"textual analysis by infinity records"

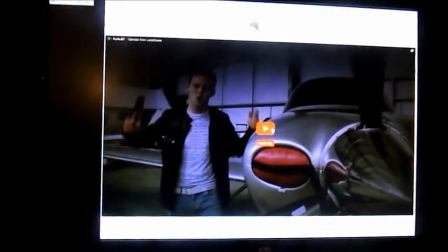Ok, so this is my textual analysis of the music video from past students.
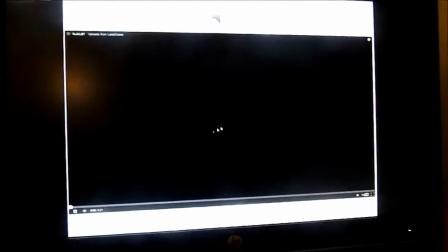I chose Ladd, Essence, Heartbeat by Charlie Giambino because I've got a level 4.
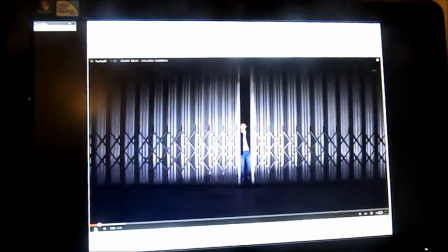And I'm going to look at the positives and also juxtapose that for the negatives of the video.
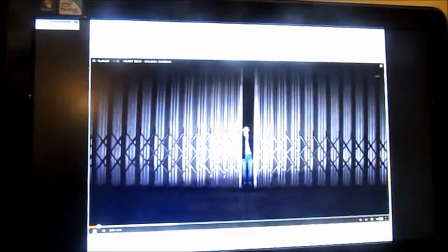Now there's a lot more positives than negatives so I'll start with positives. Positives are mise-en-scene, the use of variation of location,
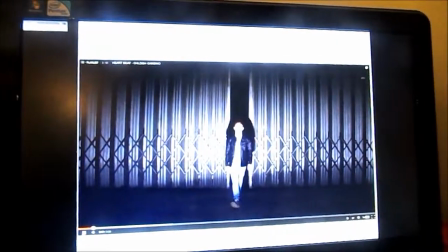keeps the audience enthralled throughout. with different costumes and
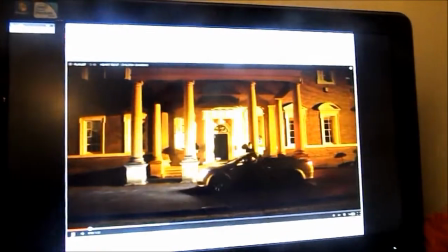lots of different actresses and gauges throughout as well.
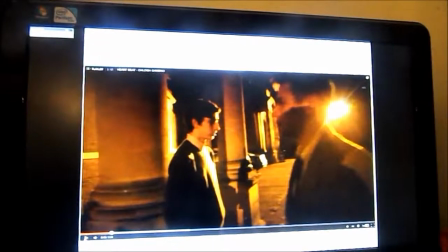The central character was good because he conveys all veritarians figure throughout his performance
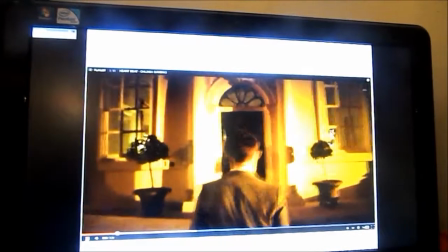example including his confident strides and how he grew his key to the valet,
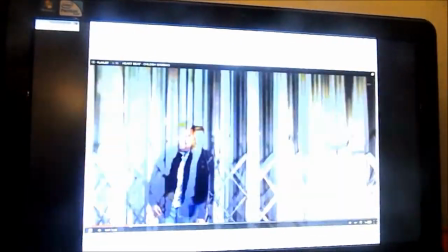The cinematography using the order first which constantly faces him in a position of,
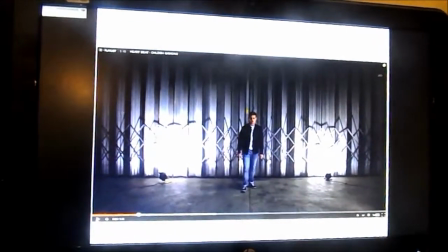at the focal point, reminding the audience, he's the pivotal character, the narrative of the video.
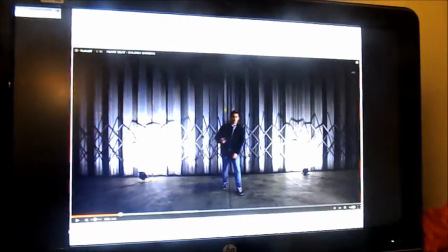So the editing I liked, the way the transition through grey,
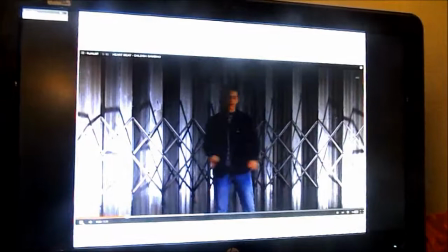which helps to maintain continuity as well as smoothness in the intercutting between locations.
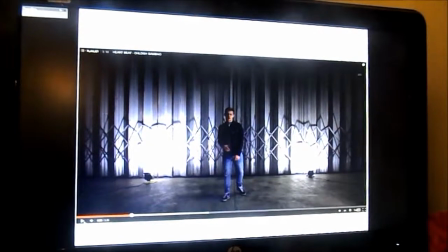I liked how the video attempted to cut between shots on the beat,
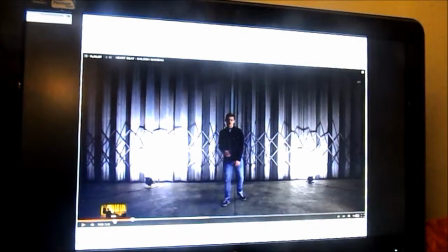which portrayed they had tailored the video to fit the song.
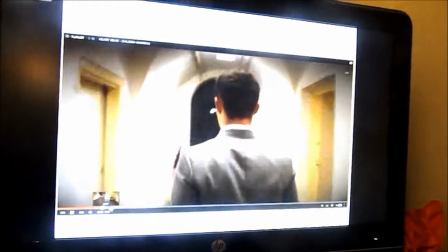And I also liked the impressive edit where the main character was superimposed on the iPhones,
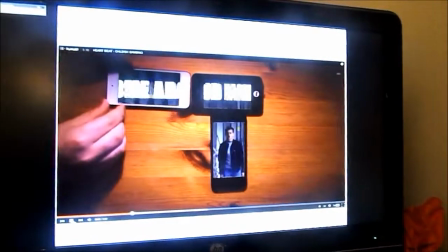which were being manipulated in speaking shapes by the hands. This is quite complicated to be a thing, which is impressive.
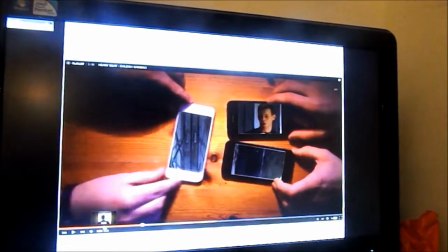I like the variation of camera shots. This was interesting because it uses cutaway shots of the aeroplane as it pans across.
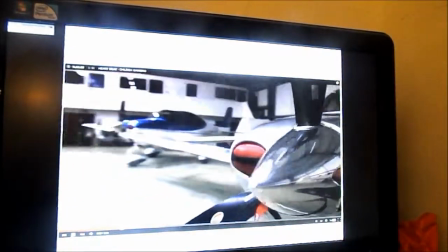And then it jump cuts the wide angles of the manor. This conveys affluence.
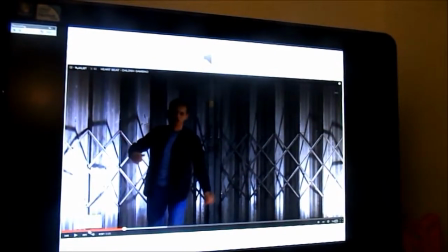It shows that they're from a higher class.
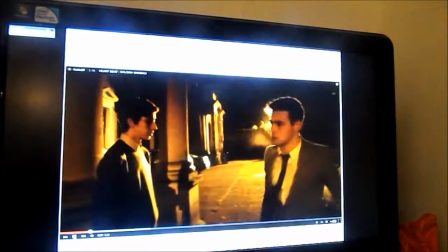The tracking shots of the Pippton character immediately places him as the leader as we're following him.
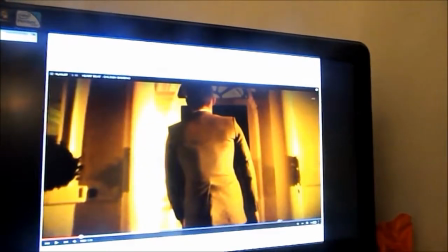This This opinion is further enhanced by the continued use of low angles which increases his stature
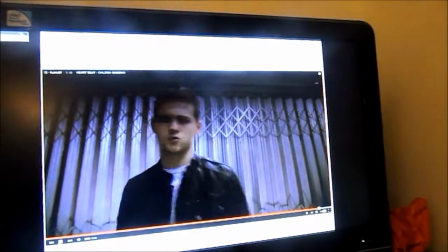and places him and gives him complications of power to see him being bigger than he actually is.
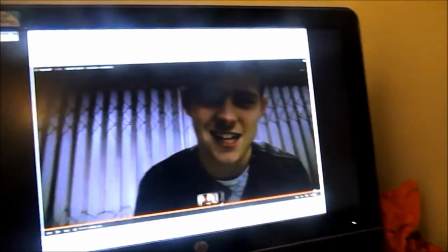So there were the positives. The negatives I'd say was some of the tapes were a bit too long and they could have been cut down a bit just to increase the flow of the tapes.
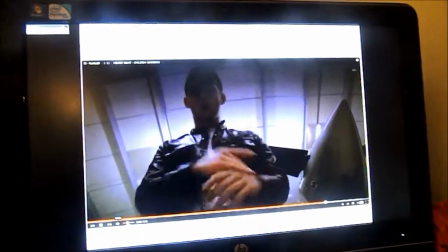and also some of the lip syncing is a little bit out but apart from that I'd say it's a really good video.
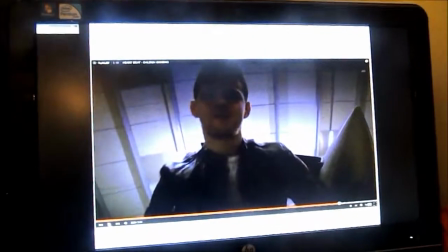If you're listening to my textual analysis